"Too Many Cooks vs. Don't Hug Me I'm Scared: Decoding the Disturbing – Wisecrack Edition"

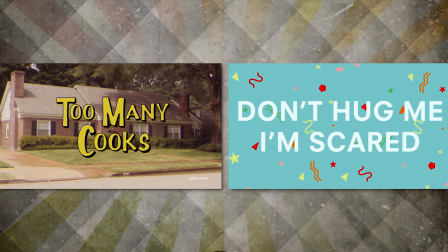[4:02]
To understand what sets Too Many Cooks apart from Don't Hug Me I'm Scared, we need to look at the early 20th century theater practitioner Bertolt Brecht.
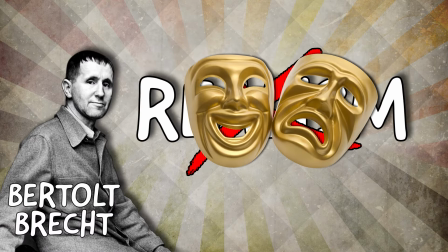[4:10]
Brecht rejected realism in theater, arguing that because film was so much better at it, why even bother?
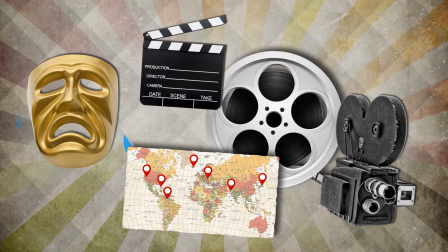[4:17]
Theater doesn't have the endless takes, multiple locations, camera angles, and perfectly mixed audio that puts you in the moment the way cinema does.
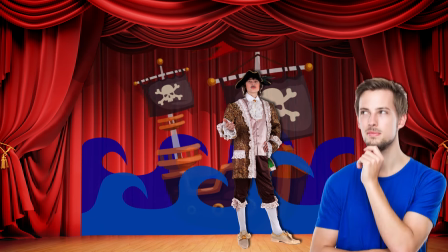[4:25]
Theater requires a lot of suspension of disbelief and audience imagination. So Brecht developed what he called epic theater.
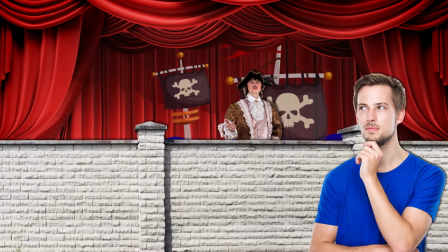[4:32]
Epic theater sought to disrupt the audience-performer relationship.
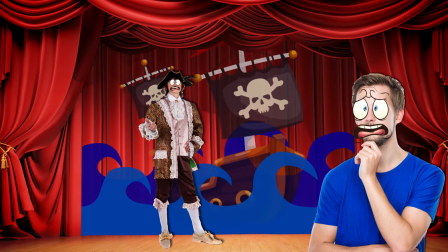[4:36]
Where traditional drama expected an audience to be sad when the protagonist is sad, frightened when he or she is frightened,
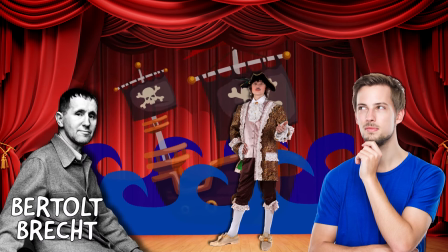[4:42]
and so on, Brecht wanted an audience to view the performance more critically and dispassionately.
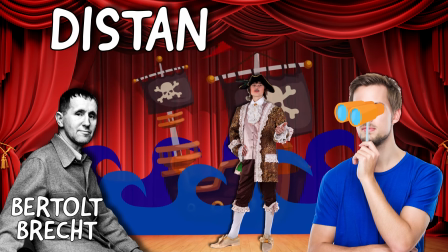[4:48]
To do that, he used a technique called distantiation, or the alienation effect.
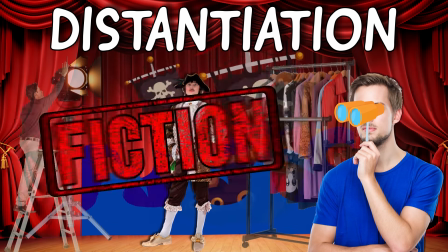[4:52]
For instance, he would show the workings of the performance on stage to reveal its falseness. In his play Mother Courage and Her Children,
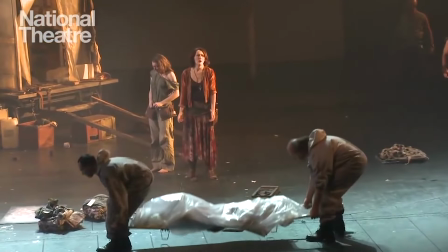[4:59]
costume changes happen on stage, props and scenery are brought on and off during dialogue,
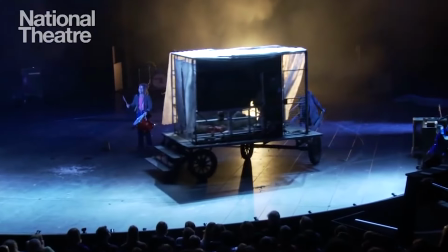[5:04]
and placards are held up to explain the action.
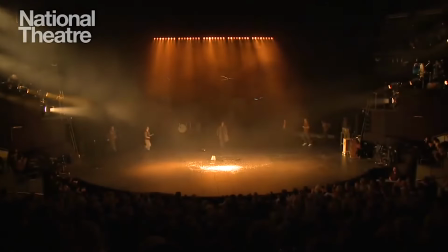[5:07]
Also, the audience can't escape the awareness that they were watching a play, and thus are able to judge the characters more critically.
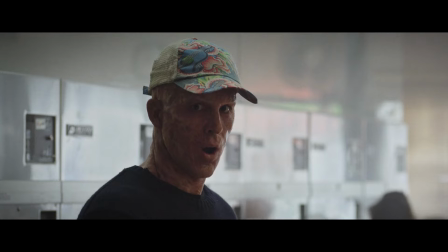[5:14]
Old Birdie basically patented our culture's favorite thing, breaking the fourth wall.
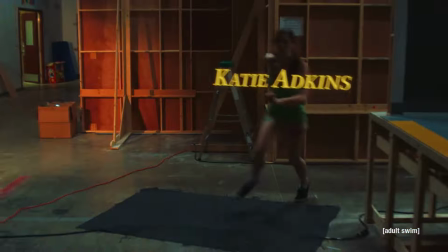[5:20]
Like Brecht, Too Many Cooks draws our attention to its own falseness.
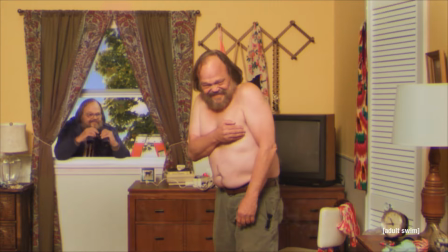[5:23]
Characters run between sets, they're stalked by their chyrons, the audio and video are disrupted, and whatever this is.
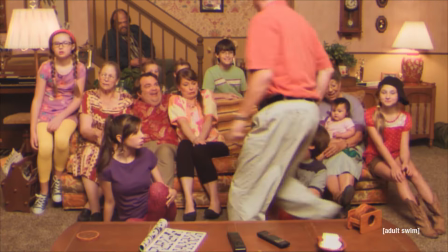[5:33]
Another characteristic Too Many Cooks shares with Brecht is repetition.
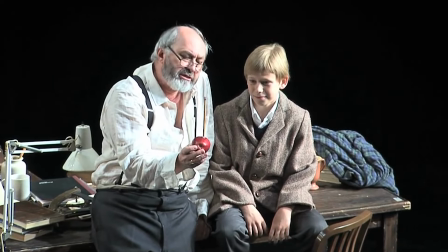[5:37]
In almost every Brecht play, there is a form of repeated dance movement, gesture, or phrase, even in the music.
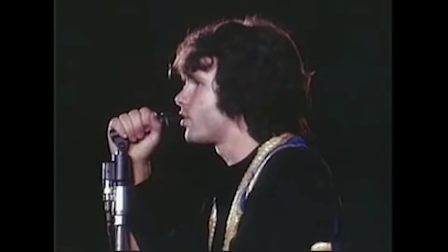[5:43]
Consider the Alabama song, which you might recognize as an awesome song by The Doors.
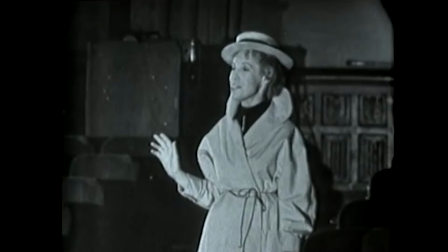[5:48]
Well, Brecht wrote it. The lyrics, rhythm, and instrumentation are highly repetitive,
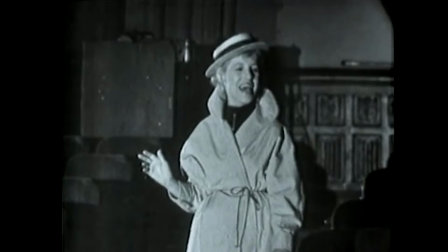[5:52]
and the harmony uses a lot of dissonance to achieve the general feeling of creepiness this song bestows upon the listener.
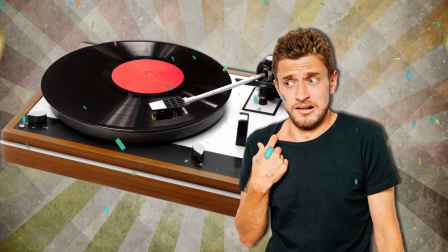[5:58]
And if you too are creeped out by this song, then congrats. Brecht's alienation effect worked.
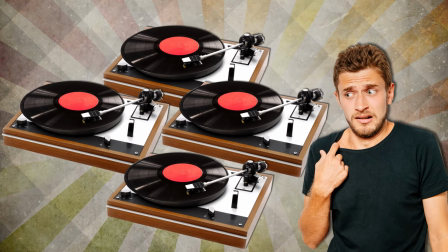[6:04]
The more you repeat something, the more likely you are to look at or to listen to it critically, seeing it a different way.
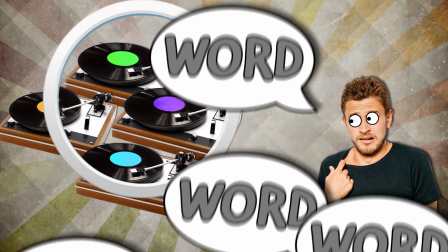[6:11]
Like, have you ever repeated a word until it sounds like gibberish?
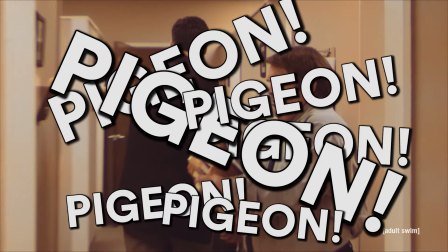[6:14]
Just like saying pigeon, pigeon, pigeon, pigeon for a minute straight will make the word pigeon sound extremely weird,
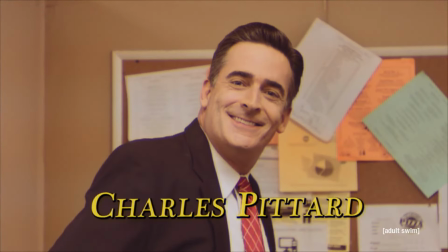[6:20]
hearing the phrase Too Many Cooks over and over throughout an 11-minute video will remove any and all meaning the phrase Too Many Cooks ever had.
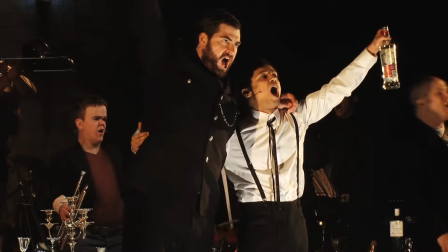[6:28]
But where Brecht would often use this distancing effect to explain an injustice or challenge a prejudice,
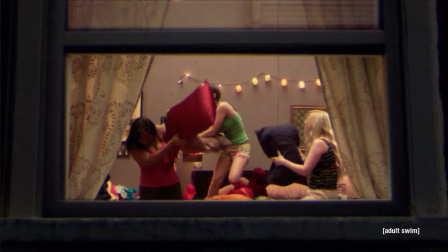[6:34]
Too Many Cooks has a much more nihilistic view of the whole thing. Every component of popular entertainment is distanced and robbed of meaning.
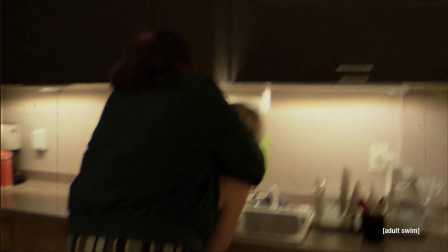[6:41]
For instance, the repetitiveness of the phrase "too many cooks spoils the broth" seems to parallel the repetition of other sitcom catchphrases like, "What you talking about, Willis?"
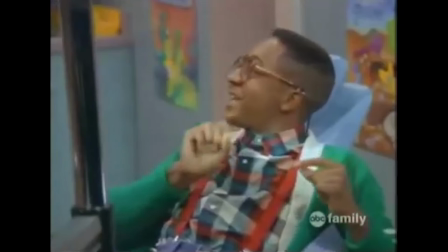[6:51] Hey! Did I do that?
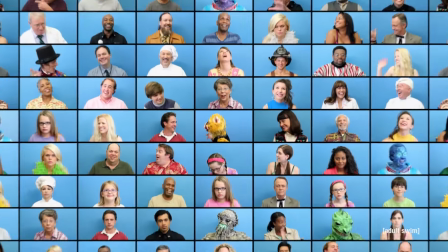[6:53]
Even as more and more unsettling elements are introduced, the repetition renders it all meaningless, and uses this opportunity to show how interchangeable it all is.
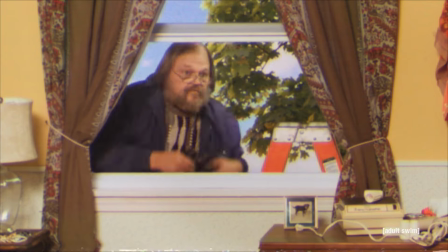[7:02]
As our characters get murdered, our greasy serial killer begins to inhabit the generic and interchangeable tropes and aesthetics of television.
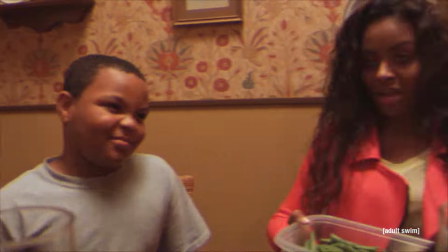[7:09]
By deconstructing these old shows in this graphic way,
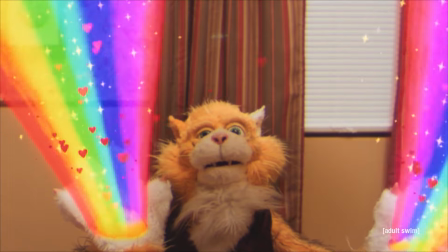[7:13]
Too Many Cooks upends any attempt at terror management through our nostalgic love of He-Man, Married with Children, or Buck Rogers by revealing them to be empty,
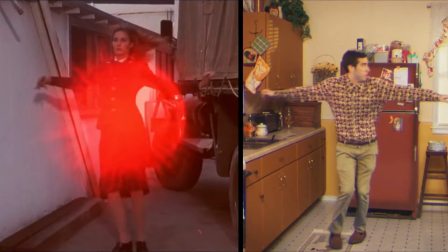[7:21]
easily replicated junk, all for a joke, and a great one at that.
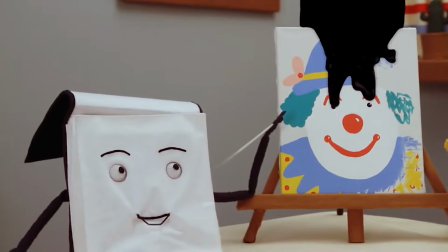[7:26]
Don't Hug Me, I'm Scared uses a lot of these same techniques of distanciation too,
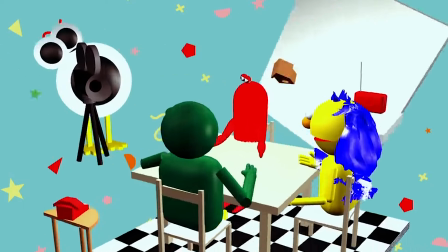[7:30]
like breaking the fourth wall by rotating a digital image of their set and repeating camera moves and dialogue over and over.
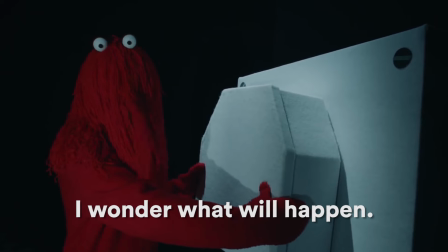[7:37] I wonder what will happen. I wonder what will happen.
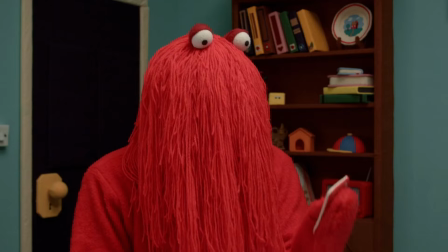[7:43]
But Don't Hug Me, I'm Scared has more in common with a different type of pop culture deconstruction.
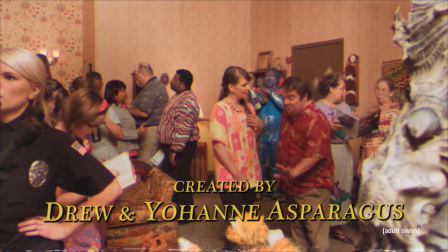[7:47]
Whereas Too Many Cooks is deconstruction for its own sake,
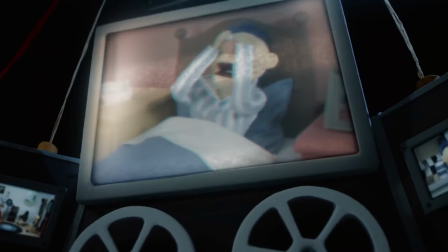[7:50]
Don't Hug Me subverts nostalgia to not only criticize children's television, but to offer a way forward.
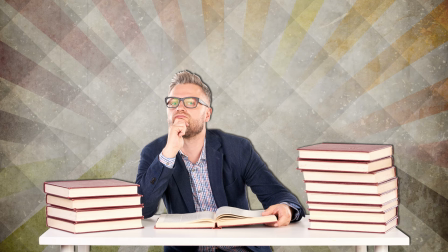[7:57]
But how exactly? Well, first we need to talk about something that sounds really boring, the British Television Act of 1954,
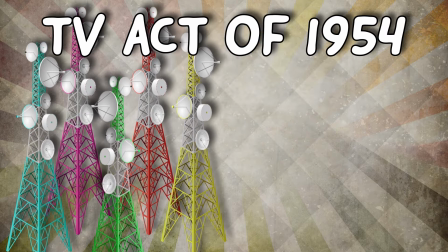[8:05]
which allowed commercial television networks to compete with the publicly owned BBC.